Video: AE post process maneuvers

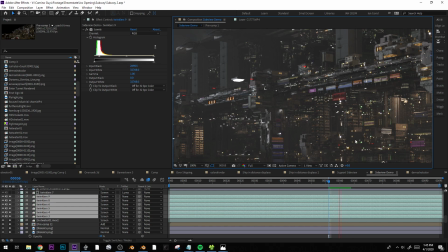[12:29]
Like, none of these lights really make sense right here, but a lot of these other ones kind of, even when you look close at them, you go, yeah, I guess I could kind of feel that. So, and they're going all the way over to here. Yeah, so it's just a really good way to, it's also like, I think summer nights,
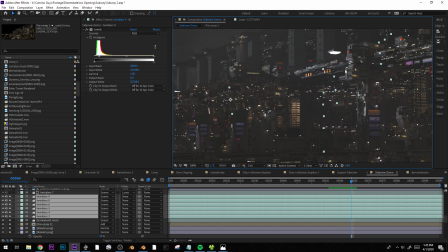[12:48]
there's more heat distortion, and so it also gives this like subconscious feeling of it kind of being like a warm night,
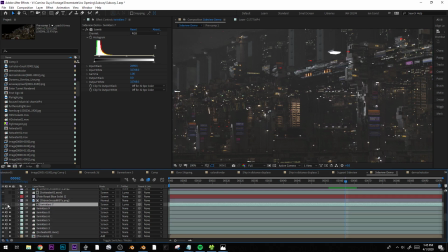[12:53]
which can be a cool thing to be able to evoke. Just more of these, and oh yeah, and this one, so I did that thing I was talking about with the solid,
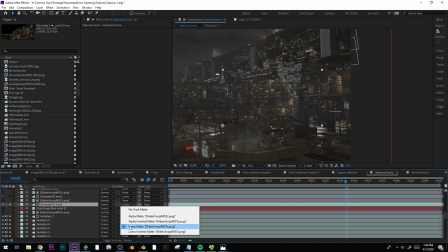[13:07]
where I'll use, get a Lumamat from the mist pass, but I'm applying it to the steam,
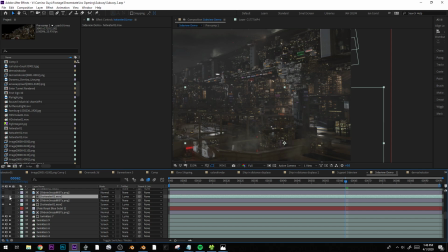[13:14]
so I can apply the steam back in different layers. Like here's another one. I
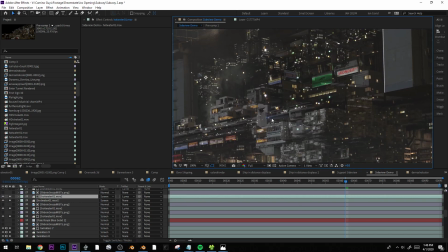[13:21]
don't know what these are. Yeah, like this one up here is just kind of being placed behind that building.
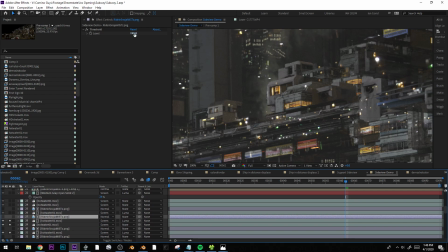[13:29]
And we can tweak that because here, see, I've got the threshold, and that just makes the mist pass a black and white image.
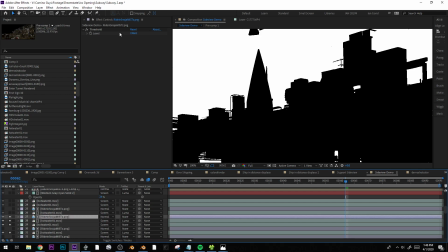[13:36]
And so it doesn't give you a great edge on there. There isn't any anti-aliasing, but I can slide that,
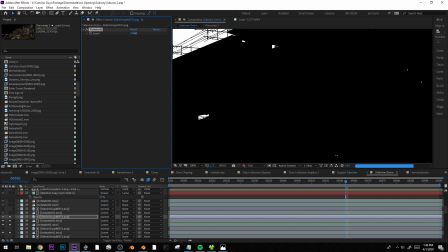[13:43]
and it basically gives me this cross section of where I want to be looking in Z space.
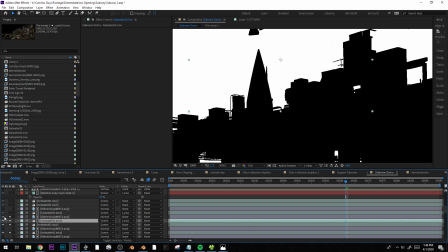[13:48]
So I pick that, and then I use the Lumamat for the layer below, and I can just kind of place the mist wherever I want.
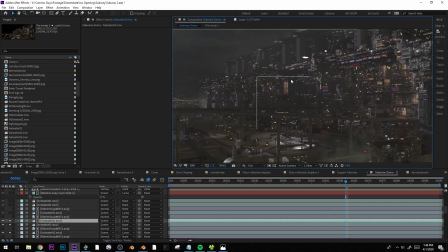[13:55]
If the camera's moving forwards and backwards, that gets hard because the distance to the camera is changing all the time. However, somebody over in the Discord just posted their amazing solution, and they actually shared it with everybody.
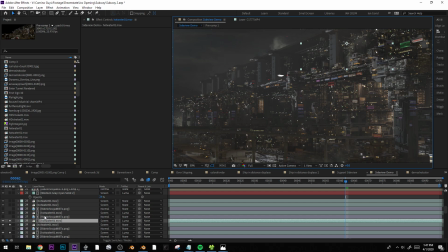[14:09]
And I wish I remembered what their name was, but I will see if I can find that link or something, because that is such a cool tool if you're interested in that sort of workflow. More mist. Again, I'm doing everything I can to try to make this still image look like it has some life.
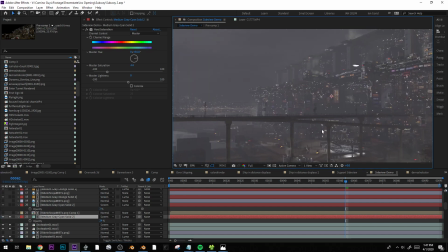[14:26]
So here's a big mist pass here. And about this point, it's probably like, why was I working in this direction?
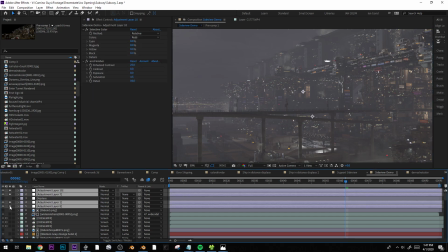[14:34]
Well, that's because I probably threw some of this grading on pretty darn quick. And if I have this on here, then suddenly this all looks a lot less crazy.
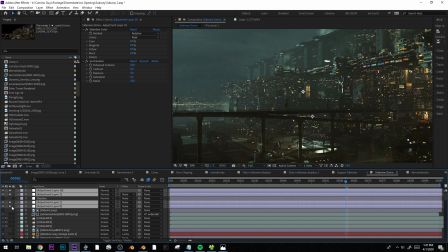[14:43]
And so maybe I'll leave that on for a second, and I'll just kind of explain what that stuff is later.
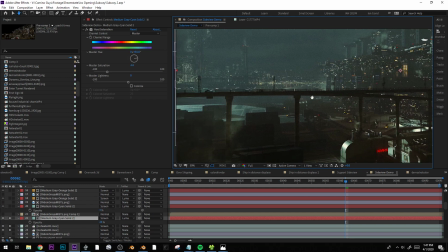[14:50]
So even here, and this honestly probably looks,
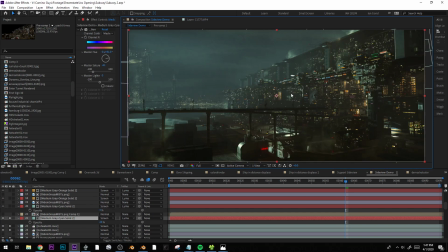[14:54]
if I'm going for realism, a lot of times I just turn down the mist and I just like let the blacks actually be black. I just really pump the contrast, because if you're actually shooting this at night, these areas would just be, lost to black.
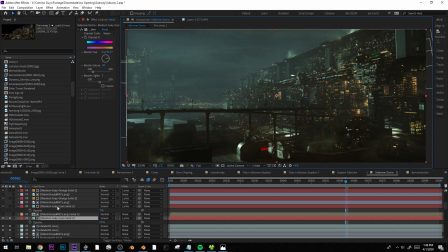[15:07]
And I've got this kind of like wash of color over the whole thing, which isn't particularly realistic, but it's the look I was going for. So but that's, yeah. Oh, so now I did another mist pass, but I masked it off a little bit, so it's just these, these mist rays coming in.
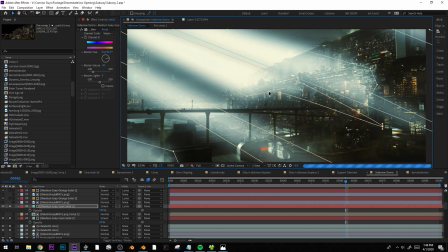[15:27]
You could have them going all the way into there,
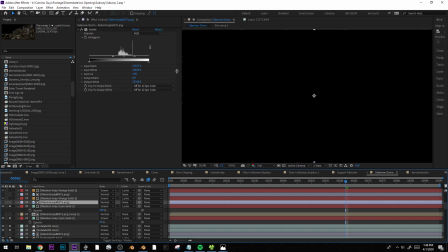[15:32]
but they're still following the, this alpha channel defined by the mist pass, so I can like place everything further back.
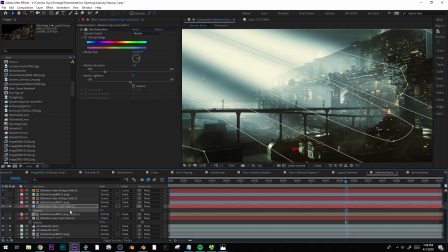[15:41]
Just, yeah, doing everything I can here to just try to sculpt this area.
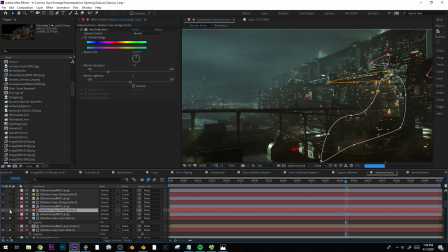[15:47]
And these next ones are different glows coming out of each of these cabinets here. And that's really what made the image kind of work for me.
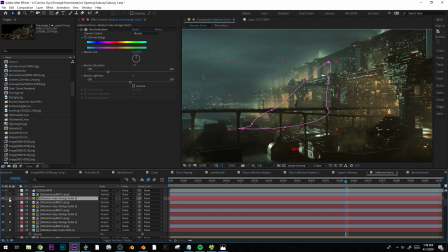[16:00]
If I were to do this image again, which I might come back and kind of poke at it, I'd probably just turn all these mists down. They're all a bit much. I don't know what these. Oh, this is. I filmed some twinkling lights one time, and so they're moving around in the sky like airplanes.
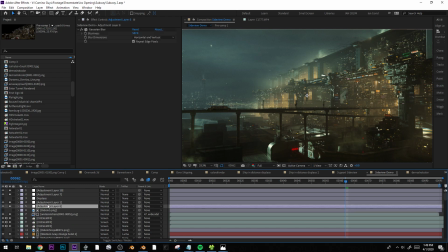[16:22]
And there's that train back. Okay, so let's go through some of these adjustment layers really quick.
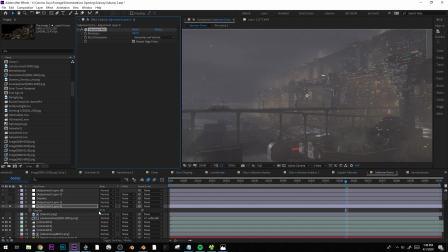[16:33]
First, I've got a big old Gaussian blur over the whole thing,
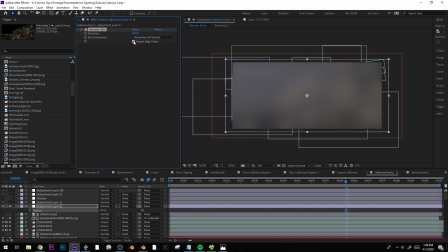[16:39]
and just blur it, repeat edge pixels, otherwise you get this dark fringe.
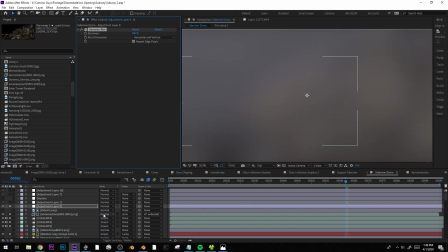[16:44]
And I just turn that way down to, yeah, in this case I have it up pretty good actually, but usually it's down around 20 or something, and that just, let's see,
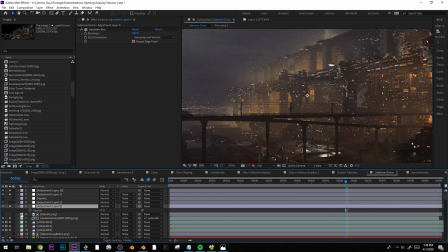[16:56]
it softens everything. Like without it, it's like that. And so it just makes it feel as if everything, all the light is kind of bleeding into everything else. This is especially useful if there is a lot of mist in the scene, and so like the light could actually be bouncing around and doing all of that.
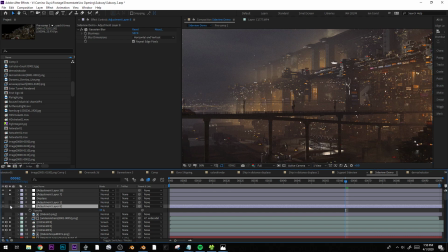[17:13]
But I do this way too much, just because it's like, I mean, like that's kind of a render, and that's kind of feels as if maybe you're looking out a window. I just like it. Yes, Lumetri color. This is a great color correction
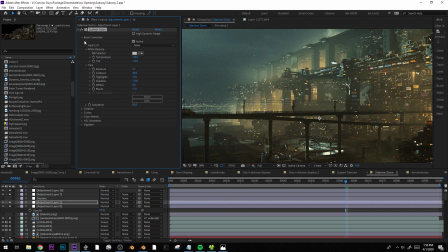[17:31]
effect that comes with After Effects, and it just gives you a bunch of different controls. It's got all the regular kind of like raw tweaking stuff, and a lot of the cool stuff, the standard stuff.
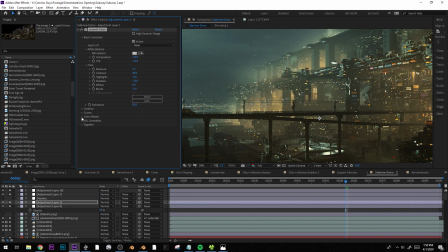[17:46]
I'm assuming everybody can know what all of this is, but let's see, down here in color wheels, they let you
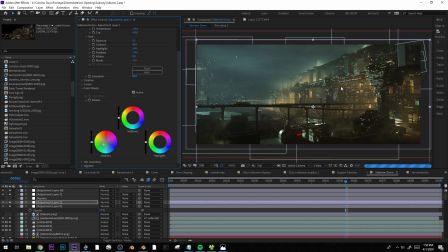[17:54]
change the look of stuff in kind of fun ways. Like change the shadows, the midtones, and the highlights. And somewhere they've got, let's see, this effect still actually confuses me a little bit. HSL secondary. It lets you
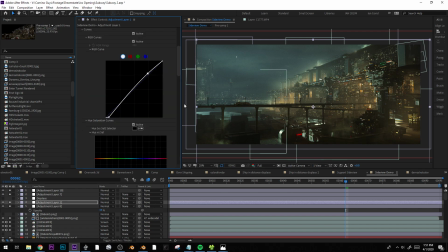[18:16]
was that not it? Oh well, it lets you tweak specific colors too. And in fact, if you don't know what about it already, I can show you selective color.
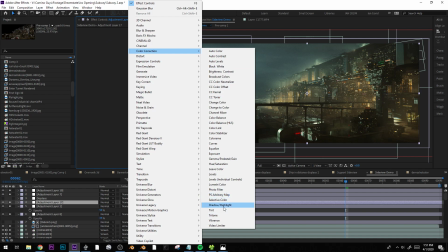[18:30]
Selective color. Where is it? I'm looking right at it. Okay, there we go.
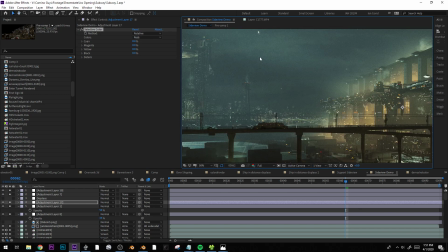[18:35]
You can pick a certain color that you're into. What color is this? Is this like cyan or?
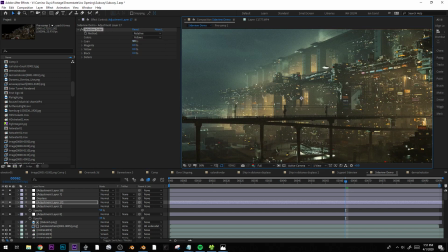[18:42]
Let's pick, yeah, yellows. And you get to just dial in the values of just those yellows, and that's a cool thing to be able to do.
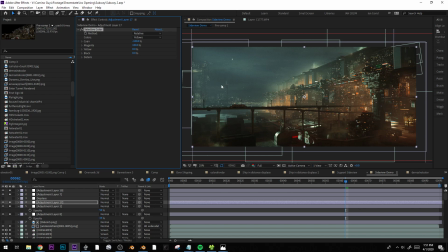[18:53]
And you can get some really interesting, like I kind of like that better, but I would. Okay, turning that off. Displacement. I'm using a displacement map, and I'm using the depth pass as
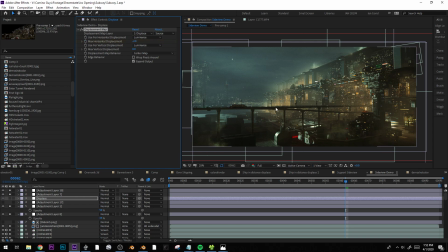[19:09]
the input for the displacement, which means it's going to, the further away something is, the less it's going to be displaced, and the closer something is, the more it's going to be displaced, which is parallax, which is how you can, let me see if I can do like a really ham-fisted.
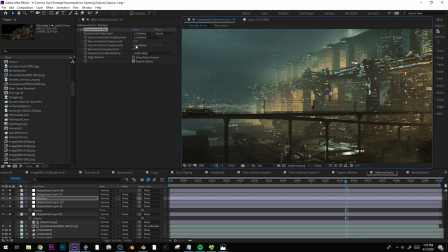[19:27]
Is that working?
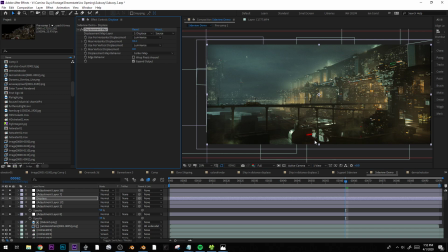Well, and it doesn't even seem to be doing good right now. So I think it lost its input. No? Anyways, that's a thing you can do sometimes that right now doesn't seem to be working all that well.
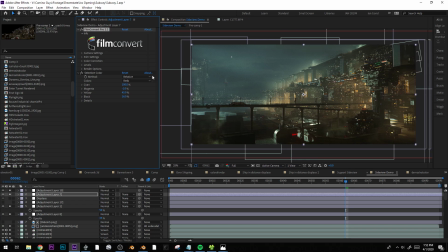[19:47]
A lot of times I'll throw some film convert on there, which I guess is kind of cheating, but also for no other reason than I love their grain.
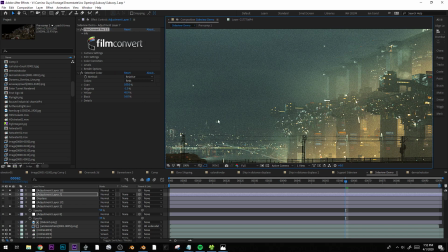[19:55]
It's also like a $200 like effect. It's not the cheapest.
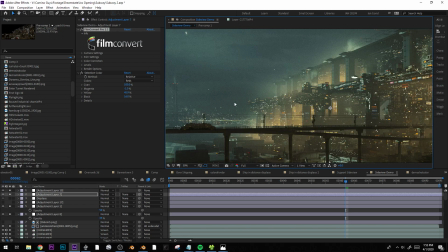[20:01]
If you do a bunch of, it also kind of means you shoot in log if you're shooting on a camera, which can be kind of weird.
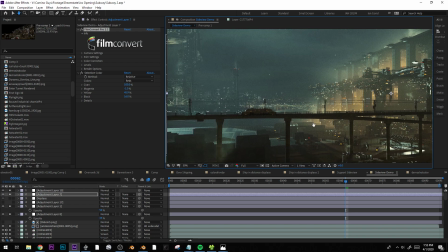[20:09]
And I kind of made a lot of my effects pipeline match my camera pipeline, which means I'm exporting out of Blender in extremely low contrast filmic look, which I don't think is the makes the most sense if you're just doing CG renders.
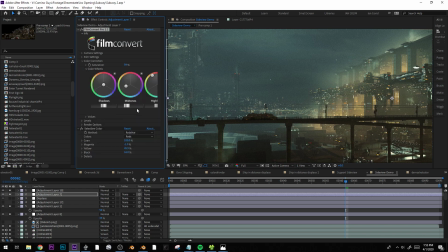[20:23]
But and this has, this lets you dial in all. I like make everything just so green.
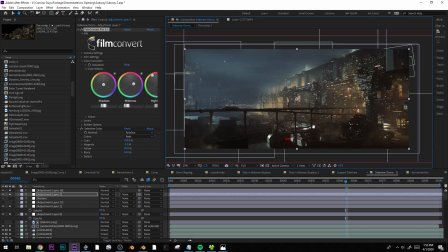[20:29]
I just hate magenta so much. Seeing that looks better. Basically everything I'm doing to mess with this image just looks better. I should go back and revisit it. That can happen a lot when you're working on an image for just like a day straight.